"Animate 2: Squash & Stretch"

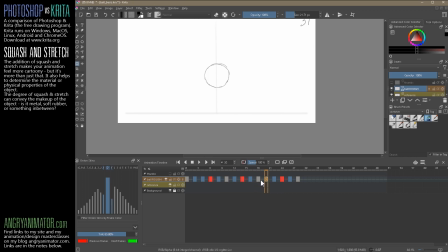250s
Okay, and then it firms up, and here on the way down, we might start feeling like a bit of stretch here. Now, a lot less stretch because here we are falling from a lower height. The more energy, the less energy, the more squash, the less stretch. So zoom out.
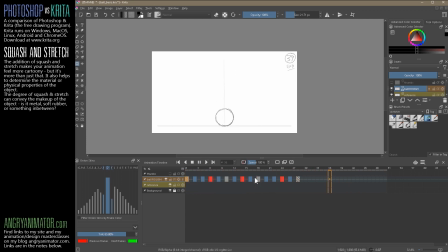279s
So the other thing too that it really is catching the eye, right at the end it just dies. So what we want to do is to add a very slight settle, like a little overshoot and settle, like a little tiny squash and settle. So let's see how little that takes to achieve. So here we go, here.
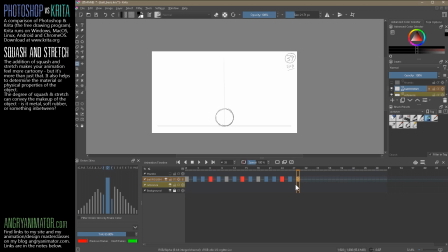297s
So what I want to do is to be a bit lazy and copy this artwork onto a new frame. So we have two options. We can right click on this and we can go copy keyframes or clone keyframes. If you clone the keyframe, any change that you make to the first will automatically appear on the second, which is very good if you're doing cycles. But we don't want to do that because we want to change each one. We want each one to be slightly unique.
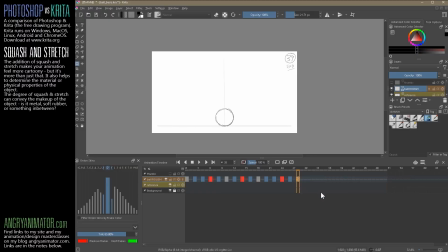320s
So we want to copy it. So we right click and copy keyframes. And here we can go paste keyframes. And now we have two different ones. Now it's also copying my frame number. Don't want that. So let's get rid of that. Or that would be confusing.
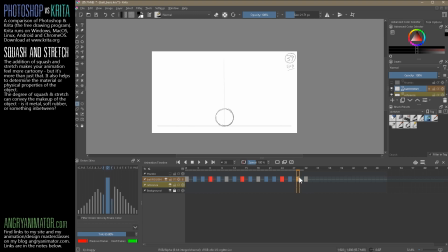338s
So what I want to have happen now is here we squash, overshoot or stretch a little bit and settle. So I want another one here. Actually, I need to copy this and then paste it there.
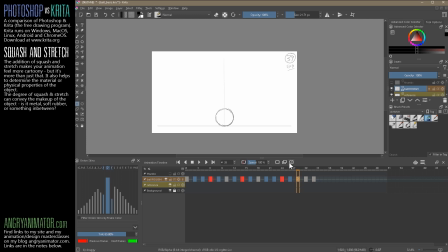356s
Okay, so this one will be squashed a little.
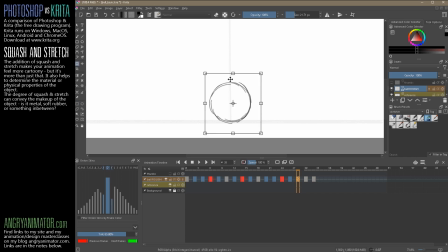Tiny amount, just enough. And then so squash little, very slight up.
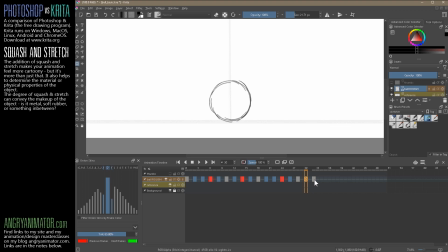380s
Mean, you might take it off the ground just a tad. And then we might want to do an in-between settling back into this. So let's actually just make a new frame here, a new in-between, put onion skin on, and we'll draw that.
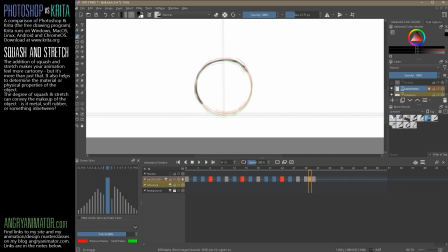399s
And hopefully that extra drawing will hide the cheat that we've done, where we've just used the same line work over and over again. Let's just pull these apart. I'll just drag them like that. And don't forget too, this one is an in-between, so let's take the color off. So we don't confuse it with something important.
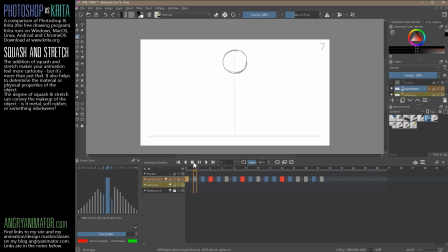418s
And now play. Not too bad. So let's do that again. And you see now at the end, there's that little tiny mini bounce. You just about feel it. It's minuscule, but it stops the whole ball from going. Egh. So that's pretty much it, other than a bit of housekeeping where we go to clean up some of the.
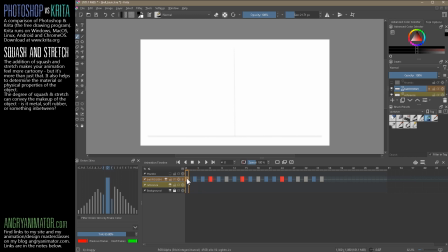440s
Oh, why is that not visible there? I think I must have accidentally deleted something down here when I was mucking around. Anyway, I'm not going to worry about it. So let's go to here, 39. Oh, there's one. How did one end up there? Okay, I don't know. So I think let's move.
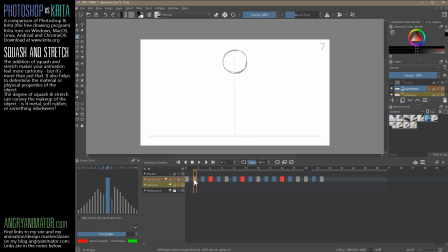458s
Hold on, Alt Option and drag one back to here. Because remember, we deleted a bunch of exposures as well. So I wonder, did I clone this or not? So let's see.
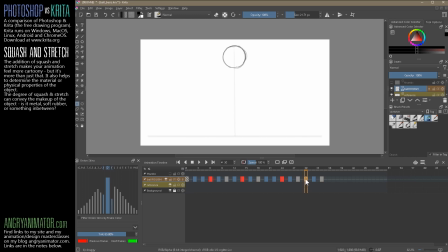471s
Delete that. Go back to here. I did. I cloned that by mistake. So make unique. So you right click, make unique, and now I can turn that back into one. And this is different. So okay. So let's see. 35.
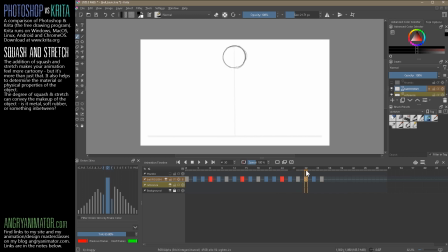491s
That I presume will be 37, 39. What? Don't know what I did here.